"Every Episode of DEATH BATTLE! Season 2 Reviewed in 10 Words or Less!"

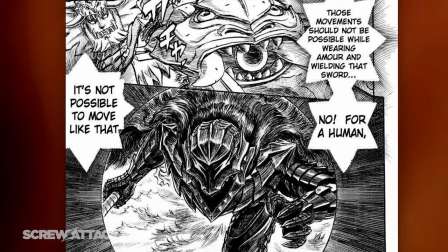[69:53]
And remember all that talk about the armor causing Guts to give in to his darkest urges and letting him fight until every drop of blood has been spilled?
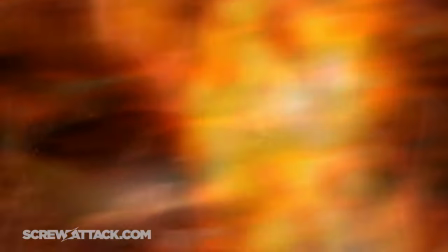[69:59] Nah, we're chilling.
I understand that resources weren't plentiful.
Welcome to the party, Cinder.
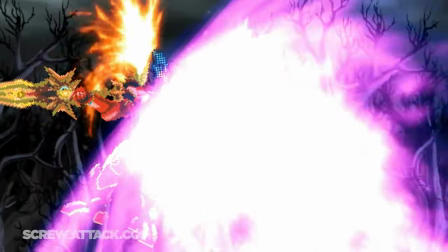[70:04] May I take your hat?
But clearly something needed to be cut from earlier so that we could get a better climax.
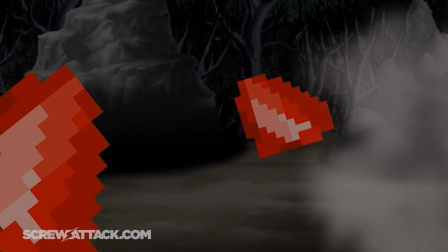[70:09]
Or at least a climax. Maybe have a shorter intro, or even have Night Terror come out sooner.
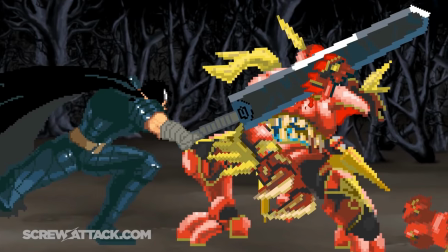[70:14]
And if the fight didn't feel that Guts leaning to you, then stick around for the verdict.
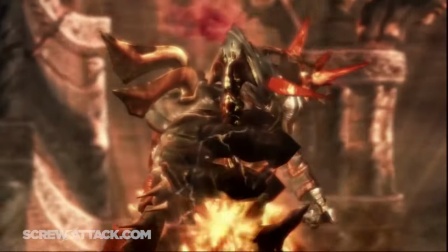[70:18]
Even though Nightmare is leagues more powerful and has tons of destructive magic, this is what Guts does every single day.
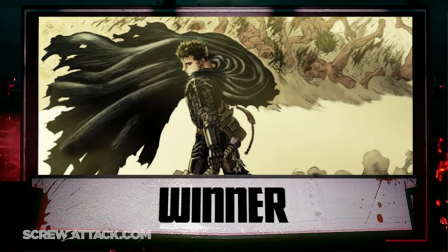[70:24] He's got it.
It's a little hard to see this episode as anything other than hyping up Berserk, which it does in spades.
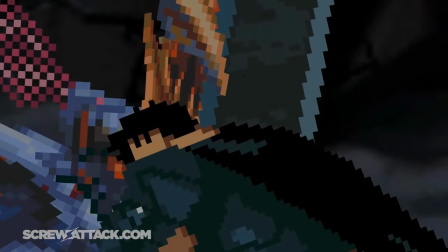[70:30]
But everything else, even down to the opponent chosen, doesn't feel as curated.
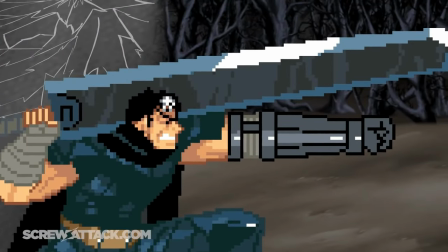[70:34]
Like, sure, Nightmare dominates for most of it, but that kind of feels like it's trying to say, yo, look at all this insane shit Guts is tanking!
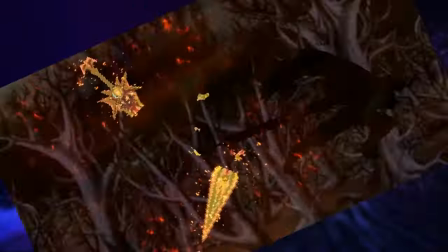[70:41]
And he only needs one sword slice for the final form!
Whoa!
And remember, I'm the guy that defends Starscream versus Rainbow Dash!
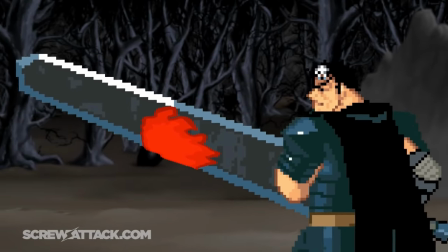[70:48]
There's still plenty to love about this episode's presentation, except for the thumbnail, holy shit, that's barren.
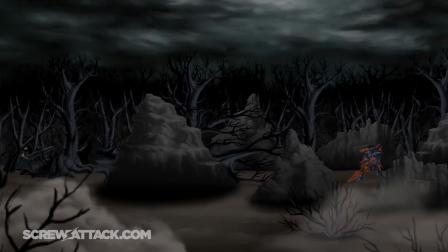[70:53]
Zach Watkins knocks it out of the park on the sprite rigging, and it's pretty cool to see Death Battle's take on an underdog hero fighting tooth and nail to finally dethrone a powerful villain.
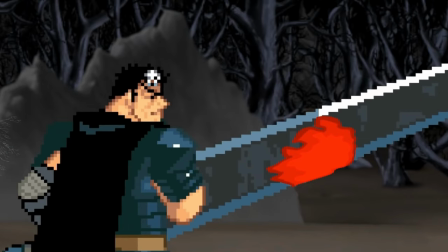[71:03] Now stand aside, worthy adversary. Tis but a scratch. A scratch?
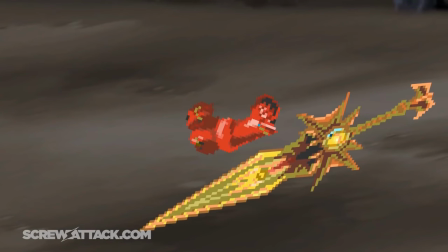[71:08] Your arm's off. No, it isn't. Well, what's that then? Just a flesh wound.
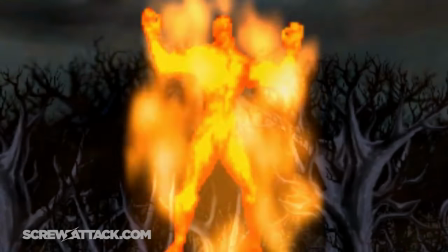[71:13] Come on, then.
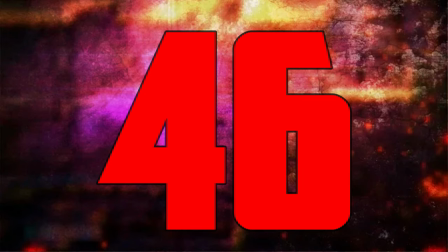[71:18] All right, we call it a draw.
Eat the rich! Iron Man versus Lex Luthor.
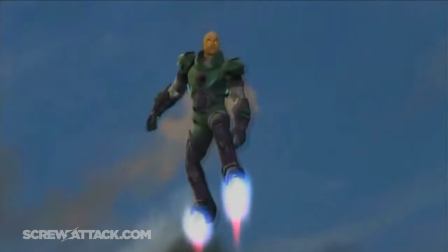[71:24]
Literally the next episode, and we already have a fight that takes the concept I just said and does it even better.
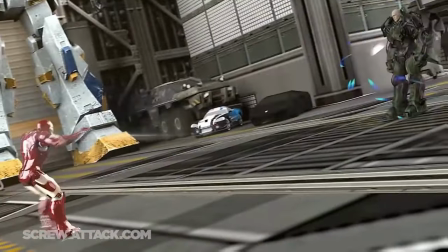[71:30]
And that's really the best way to describe this episode. A more earned version of Guts versus Nightmare.
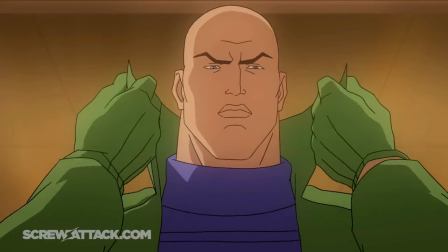[71:35]
It is Torian though, so that's to be expected. A battle of two billionaires using tech to fight alongside and against gods.
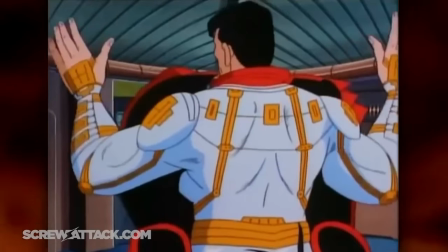[71:42]
Yet the paths they chose to take their boundless intellects couldn't be further from each other.
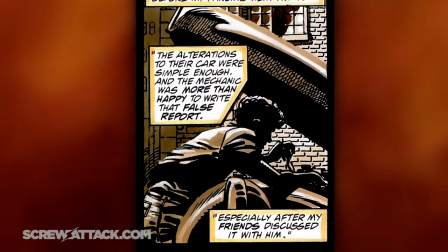[71:46]
The analysis segments are great at establishing both characters' origins, though after that, they do kinda drag a little bit.
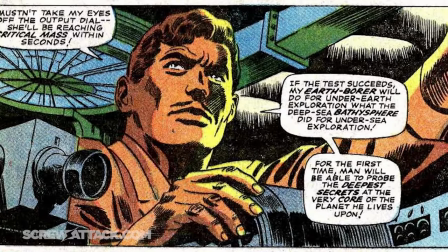[71:52]
Like, I'm glad they thoroughly explained all the armors and technology that show up in the fight, but then both kinda devolve into anecdotes of the crazy shiz they both did, especially Lex's.
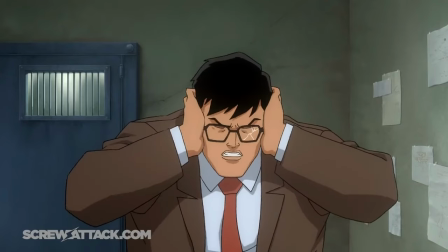[72:01]
They go on about 5 different tangents for him, and don't really give any numbers either to justify it.
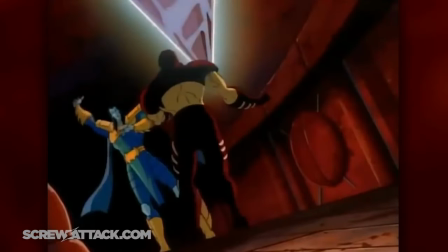[72:06]
It's either to show how smart or stubborn he is. Also, Tony's an alcoholic. If that seems like a weird way to end this section, I'm just doing what the episode told me to.
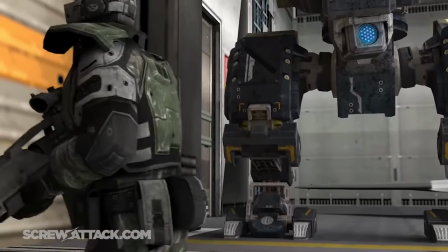[72:14]
Luckily for us, these gripes are eclipsed by the nearly 7-minute long fight. Oh man, as hero versus villain fights go, this one is absolutely the ideal.
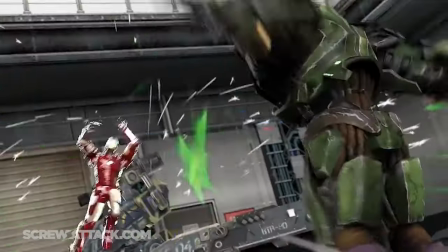[72:23]
It's a battle of two egoistic geniuses with different ways of showing it. Tony is on the back foot for most of it, and this was a fantastic direction to take the fight.
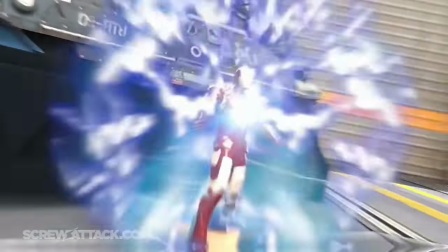[72:31]
It shows off his ability to think on the fly, constantly changing his battle strategies,
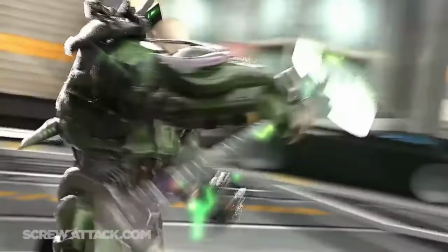[72:35]
while Lex gets to gloat and strut his insane tech as this massive hurdle for Tony to come out on top of.
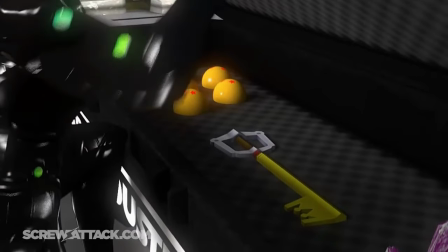[72:40]
The warehouse section has a ton of fun Easter eggs to spot, and overall has a lot of my favorite banter here.
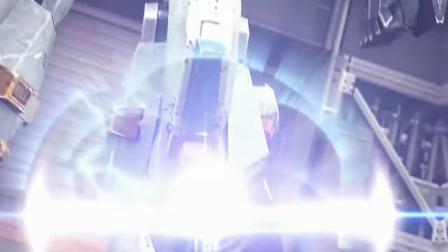[72:45]
Tony can't help but be a little shit even when taking a Hulk-like beating, and he's mostly concerned with how much the collateral is gonna cost since they're in his wife's warehouse.
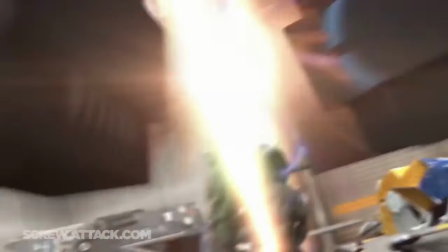[72:54]
It's really funny.
Typical greedy billionaires.
As for why the Batmobile is there, I suppose Pepper knew Bruce wouldn't be using it anytime soon.
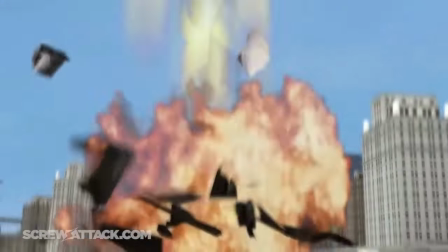[73:01]
After that, we get the Hulkbuster section that's more about throwing hands.
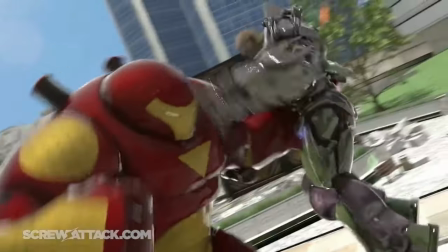[73:04]
It's the biggest streak of hits Tony gets up to this point as the more natural fighter, and it's pretty damn great to see Lex get his desserts, as if the guy didn't have enough already.
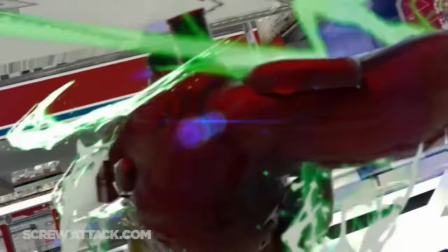[73:13]
Though this doesn't last very long, yet despite the power in his suit dropping fast, Tony will not relent and even catches Lex off guard for a moment.
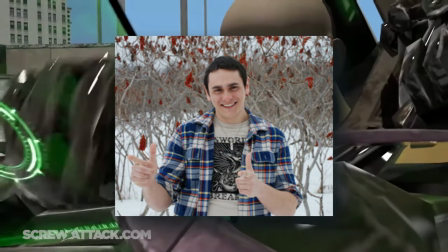[73:20]
Just a moment, of course. This is Gianni Matrigrano's first foray into death battle, everyone's favorite ambassador of impact font memes.
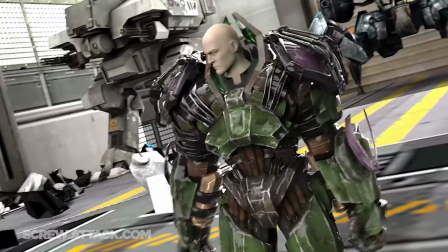[73:27]
He is great at making Lex feel like this imposing force of bureaucratic mania.
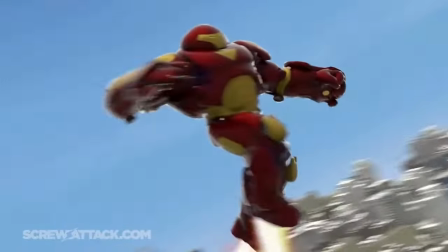[73:31]
To him, Tony is nothing more than a punk with too much money trying to be a god. I like how this even prompts him to compliment his arch nemesis.
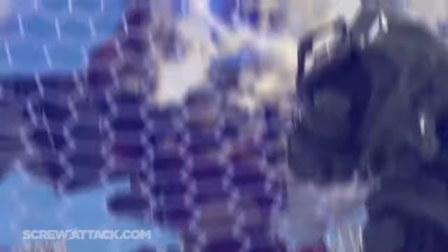[73:38] Respecting someone ain't the same as liking them. Call that power.
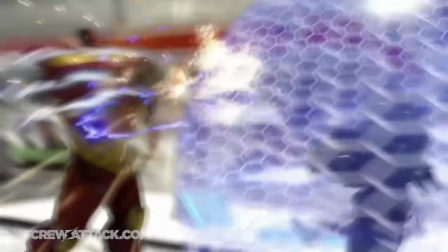[73:43] You are nothing. I have seen true power.
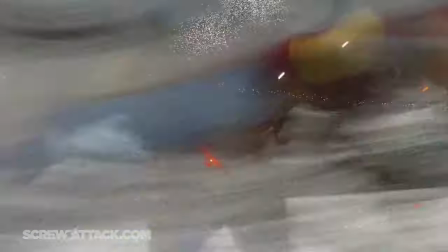[73:48] You are nothing more than another ant to crush under my... How about that?
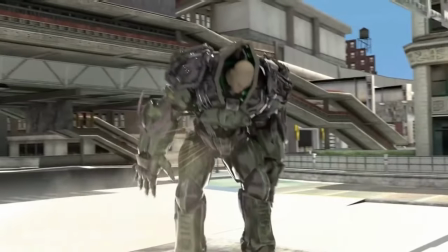[73:54] Thanks for the fun, Stark. It was smashing.
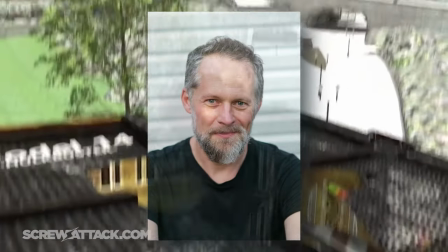[73:59]
Chuck Huber, of all people, plays Tony.